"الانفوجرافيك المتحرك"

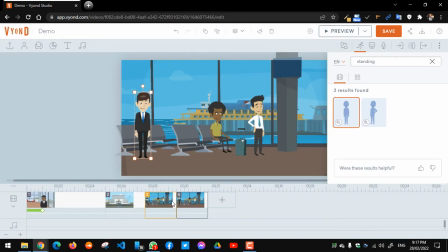57:02 فالشاهد انت مش هتاخد بالك من الحركة اللي حصلت، بس لما انا اعدي على المشهد، يعني خلونا نحذف المشهدين اللي فاتوا، انت هتحس بدور الموضوع،
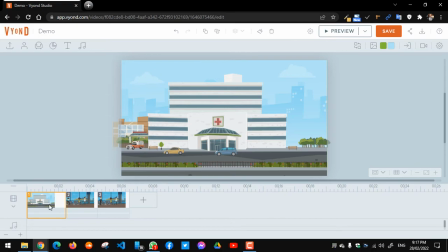57:13 ان في مشهد الشخصية دي كانت قاعدة، وفي مشهد تاني الشخصية بقت واقفة، فهتاخد الاحساس بتاع ان لا ده حصل وقف.
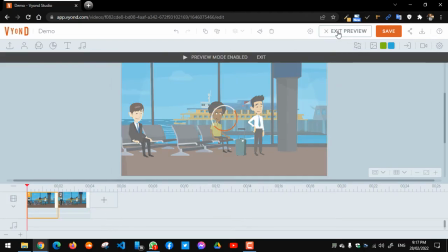57:20 يعني خلينا نجرب كده واعمل مثلا بريفيو في الجزء بتاعي ده من المشهد، الشخصية دي كانت قاعدة، وفي المشهد اللي بعد منه الشخصية دي هتبدأ تقف. اي نعم، هو الامر مرة تاني كده تحس ان هو نوت رياليستيك، لكن مرة تاني انا عاوز اقول
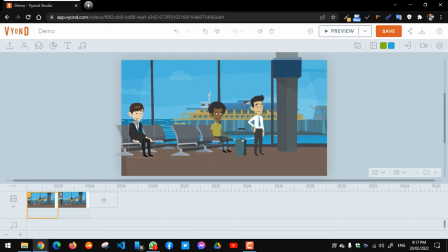57:36 ان وجود الحاجات دي بناء على ايه؟ بناء على الشخصيات. يعني ممكن الشخصية بتاعت الراجل ده انا هاخده كده وحركه من مكانه هنا، واخليه هو اللي يبدأ يقعد على الكرسي ده مثلا.
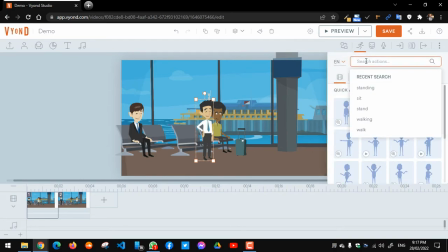57:48 تعالوا نشوف يا ترى عنده الامر ده ولا لا. هروح عند الاكشنز بتاعه وهكتب انا كلمة ست، سيتنج مثلا. تعالوا نشوف هل سيتنج موجودة. ست موجودة، بس على اساس انها برضو حركة مباشرة، مش على اساس انها هيديني الووكينج.
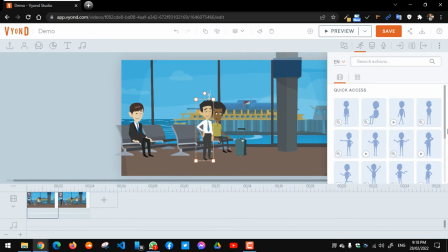58:07 ده ملف فيديو، ده في حركة هنا، في كمية حاجات. ده اللي انا اقصده، الحاجات اللي بيكون فيها موشن هي بتكون اللي عندها ملف الفيديو ده، لكن بقيت الحاجات اللي بيكون فيها رمز المعاينة اللي هي رمز العين، ده معناها انها ما فيهاش الحركة، ما فيهاش التراكنج بتاع الحركة دي.
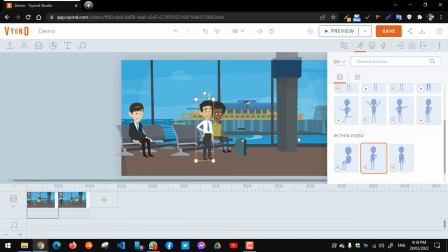58:24 فده الامر اللي احنا حابين نوضحه. الجانب اللي جاي، لو انا حاضر انا هحاول اختار مشهد تاني.
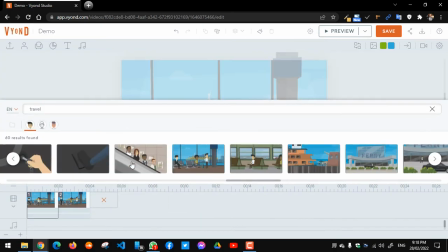58:34 المشهد ده هختار from template، وعايز المرة دي يكون فيه
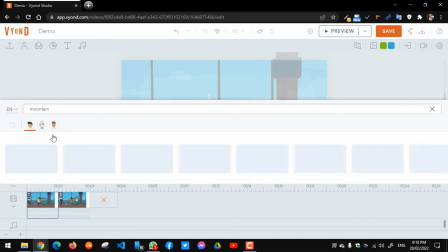58:42 ماونتين تمام موجود.
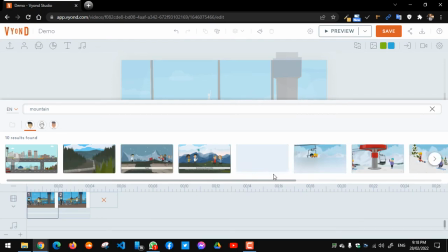58:45 عايز يكون فيه زي جبل علشان ننفذ رياضة كده جميلة، او ممكن هنا في سكاينج، في ناس
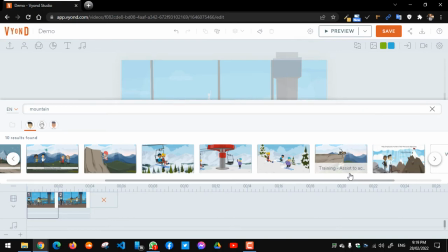58:55 الشخصية اللي هي الراجل ده بيتسلق او بيحاول يمد له ايده.
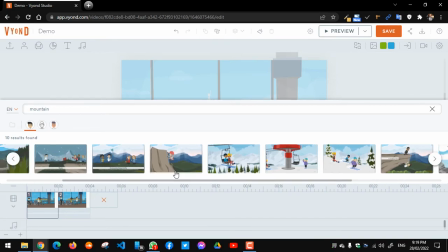59:00 طيب هنا في حاجات لذيذة صدقا، فانا عاوز واحد منهم. هاخد الامر ده، روك كلايم.
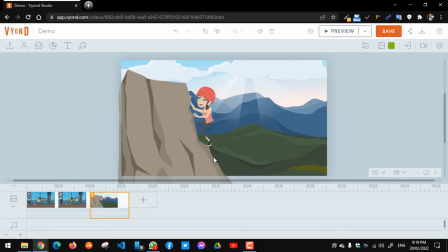59:07 دي بتحاول تعمل حاجة جميلة شوية بإنها بتحاول تطلع فوق جبل، ده جزء منه ممكن يكون من سيناريو أنت عاوزه. أنا بس مش هستهدف إن البنت دي إنها تطلع الجبل، أنا هشتغل بطريقتي أو عايز أحقق حاجة كده في بالي،
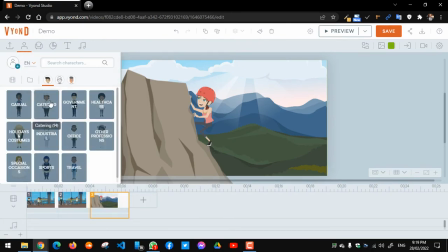59:23 واللي هي إن أنا هانسيرت شخصية معينة، هجيب كاركتر كده وأختار أي شخصية من عندي، ولنفرض
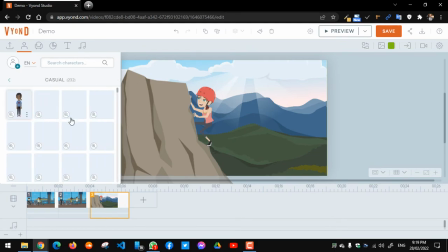59:28 هجيب الكاجوال، أجيب
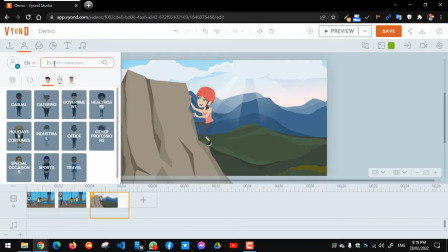59:33 ماشي خليني برا الكاجوال، عايز أدي الإحساس بتاع عرب.
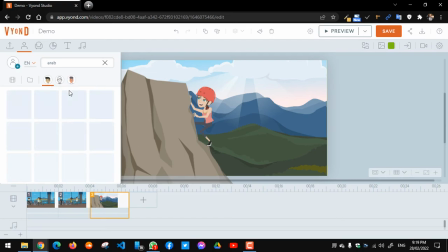59:39 هنا الأمر داعم شوية الموضوع، الجماعة العرب فهتلاقوا حرفيا في الكيورد هو ما فهمنيش. حاضر، طب أنا هغير كده وأكتب كلمة مسلم ممكن يفهمني. مسلم واحدة من ضمن الكي فريمز أو من ضمن الكيوردات اللي موجودة عنده،
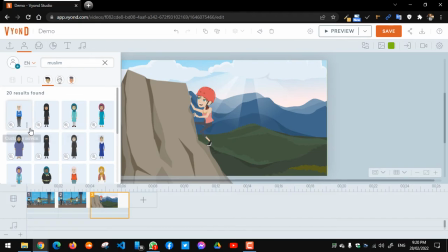59:55 فعنده شخصيات، عنده شخصيات مسلمة، وأقصد الوجه تحديد محجبة اكزاكتلي كده. ده اللي انا عايز. حتى دول الجماعه اللي هو دول بالنسبه له دول اسمهم مسلم مش عرب، ماشي. وإلي يكون ده الكيورد بتاعنا، هناخد شخصيه زي الشخصيه دي مثلا.
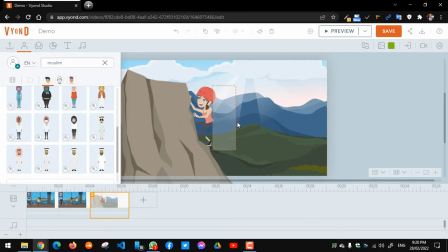60:14 انا ادركتها، ضغطت عليها بس هيتعمل لها امبورت، يعني هتنزل جوه مساحه العمل دلوقتي اهي. طبعا انا عايز اقول انها موجوده في الخلفيه، فيعني ابعد شويه اللي هو عنصر المنظور في التصميم، هغير انا الشخصيه بتاعي ده عشان يكون صغيره شويه كده خالص،
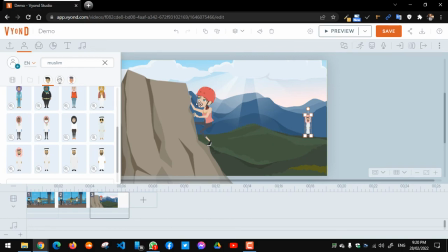60:30 وعايز ادي الاحساس بتاع ان الراجل ده يا جماعه هيمشي على الجبل ده، بس البنت دي في مقدمه المشهد، ده الاحساس، ده الجزء من السيناريو اللي انا
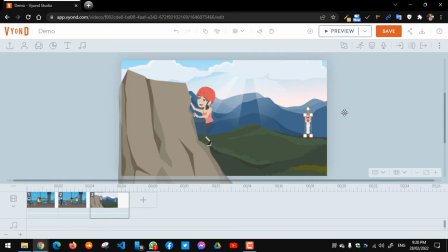60:39 هحكي فيه تحديدا دلوقتي. فاعمل ايه دلوقتي؟ طيب عايز اخلي الامر ده رياليستيك، طيب الراجل ده المفروض ما يبصليش، هيبص على الحته اللي هو ماشي فيها، ده رقم واحد.
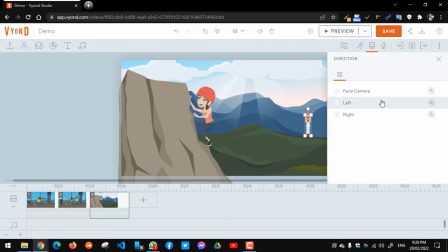60:48 فاروح عند الاكسبريشن واقول له لا يا ريس، انت في الاول لازم تبص مثلا على الليفت يا ترى، تعالوا نشوف هي الليفت دي كانت يمين ولا شمال. هو بص كده ناحيه الكاميرا، جميل، ناحيه الليفت، ممتاز.